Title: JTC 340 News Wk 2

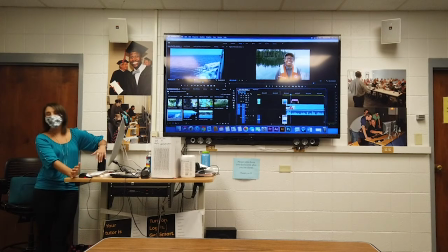[20:55]
So you probably learned about using the pen tool in the LinkedIn Learning videos before, but this is how you use it for a nat pop. So typically when you're going into a soundbite, you're going to have B-roll overlapping the first word or two of your soundbite. It's good practice. It makes for a nice transition.
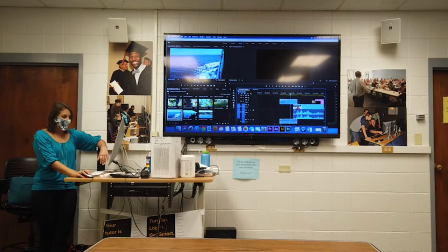[21:09]
But then you have the issue of like, okay, obviously if I overlap there where she starts talking, I can see she's starting to talk there. Then I have my super loud nat pop here. You don't want it to drown her out. So you're going to edit your nat pop to -12. Drop that down a bit.
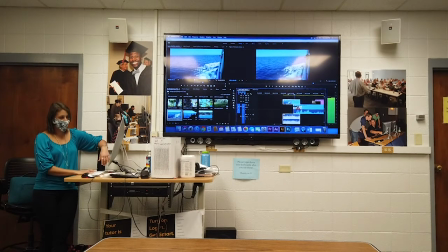[21:29]
A little lower. And I've got her to -12.
To do on.
Just drop her to -12.
Else
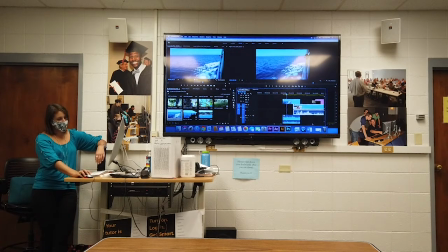[21:47] to do on the island.
More or less there. So then I've got them both to -12, but right as she starts talking, I'm going to switch to my pen tool. I'm going to make a spot in the audio, and I'm going to make a little gradient, and I'm going to drop it right before she starts talking.
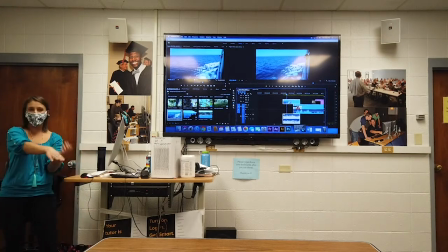[22:04]
And kind of play with it. See what sounds good, because you want to have a nice little fade. You don't want the fade to be too quick, but you also don't want it to be too long. And listen to like what sounds clean. So right here, let's take a listen and see what this sounds like. So we have our nat pop of wind noise in a boat.
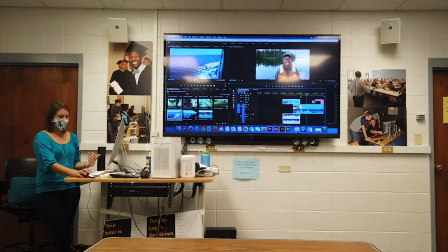[22:18] A bunch of trails to do on that.
Cleaner, but still a little sudden. So I'd probably go back here, kind of stretch out this gradient more. Maybe have it down a little before she starts talking and extend this B-roll out a little more.
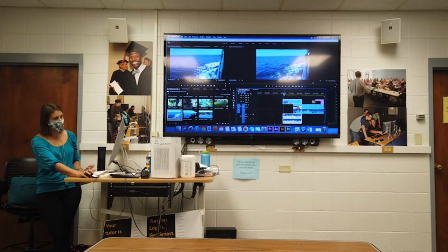[22:32]
So it's a little more of a gradual transition. So let's see.
A bunch of trails to do on the island.
Okay. She's obviously starting in the middle of a sentence there, but that audio sounded pretty clean going into her talking there.
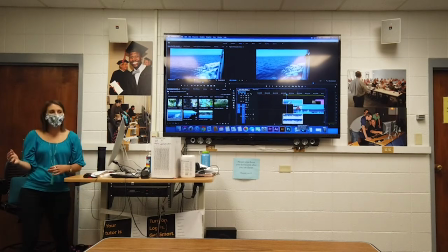[22:48]
So really using the pen tool to kind of finesse your audio edits, make it sound clean, smooth, flows into each other. You can always hear what you need to hear. Another audio editing technique that I want you guys to start using is using crossfades or audio, I think it's called like constant power and things like that,
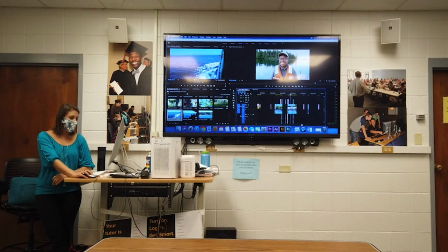[23:07]
across B-roll. So you may have noticed this in your bottles project as well. But when you put like two types of nat sound next to each other, sometimes you hear an audible pop as it goes from one piece of nat sound to the other. And you'll know it when you hear it. Or sometimes it's just jarring.
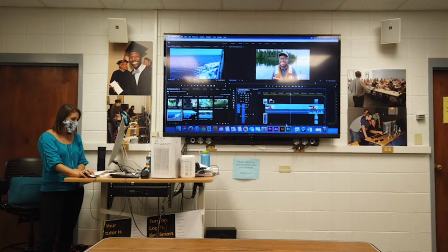[23:26]
So like let's say you're going from this part over here. Say we're going to put this, we'll leave it there for now. I'm going to go to the sound of these trees rustling.
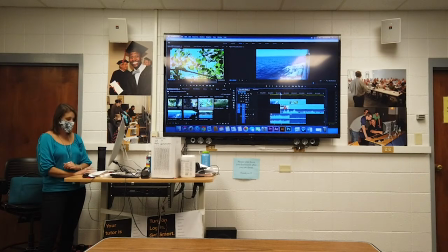[23:42]
I have no idea what this is going to sound like, so let's just listen.
A bunch of trails to do on the island.
So it's a little sudden. There was no audible pop there, but honestly just adding a default transition, making sure it's not on the visuals and just on the audio,
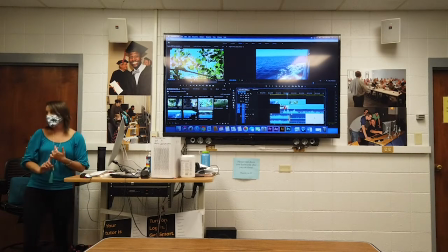[24:02]
and having that in there will smooth out a pop and just make it cleaner. You don't want to be able to hear the edit. That's what it's called. You don't want to hear where those cut points are exactly, and having those audio fades really helps there.
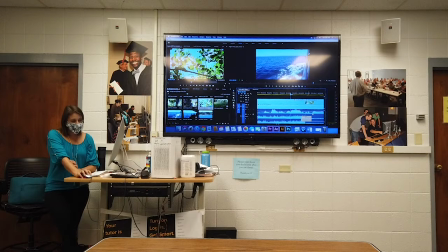[24:17]
Okay, then adjust the level of it. So you'll get to a point in your editing where you'll know what length of audio fade you'll need there. I found that most times 3 to 5 frames, and I'll just double click on it and type in 3 frames, is enough to get rid of a pop.
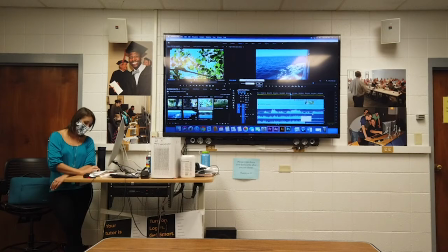[24:37]
Sometimes you'll listen to it and be like, okay, this needs a longer fade. Maybe this needs 8 frames. 38, just 8. And play with that and see how it sounds. So a lot of it is playing, figuring out what sounds good. If I fade this longer, shorter, how does it sound clean? but using these fades, using the pen tool to make it sound clean.
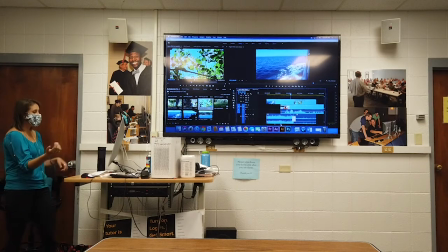[24:55]
This is like the next level of audio editing and what I expect you to do in all your projects now.
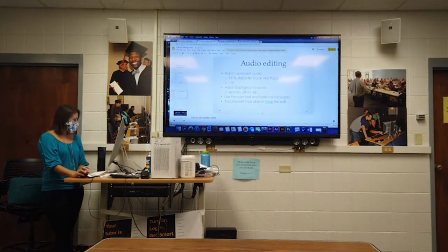[25:01]
Okay, so not hearing the edit.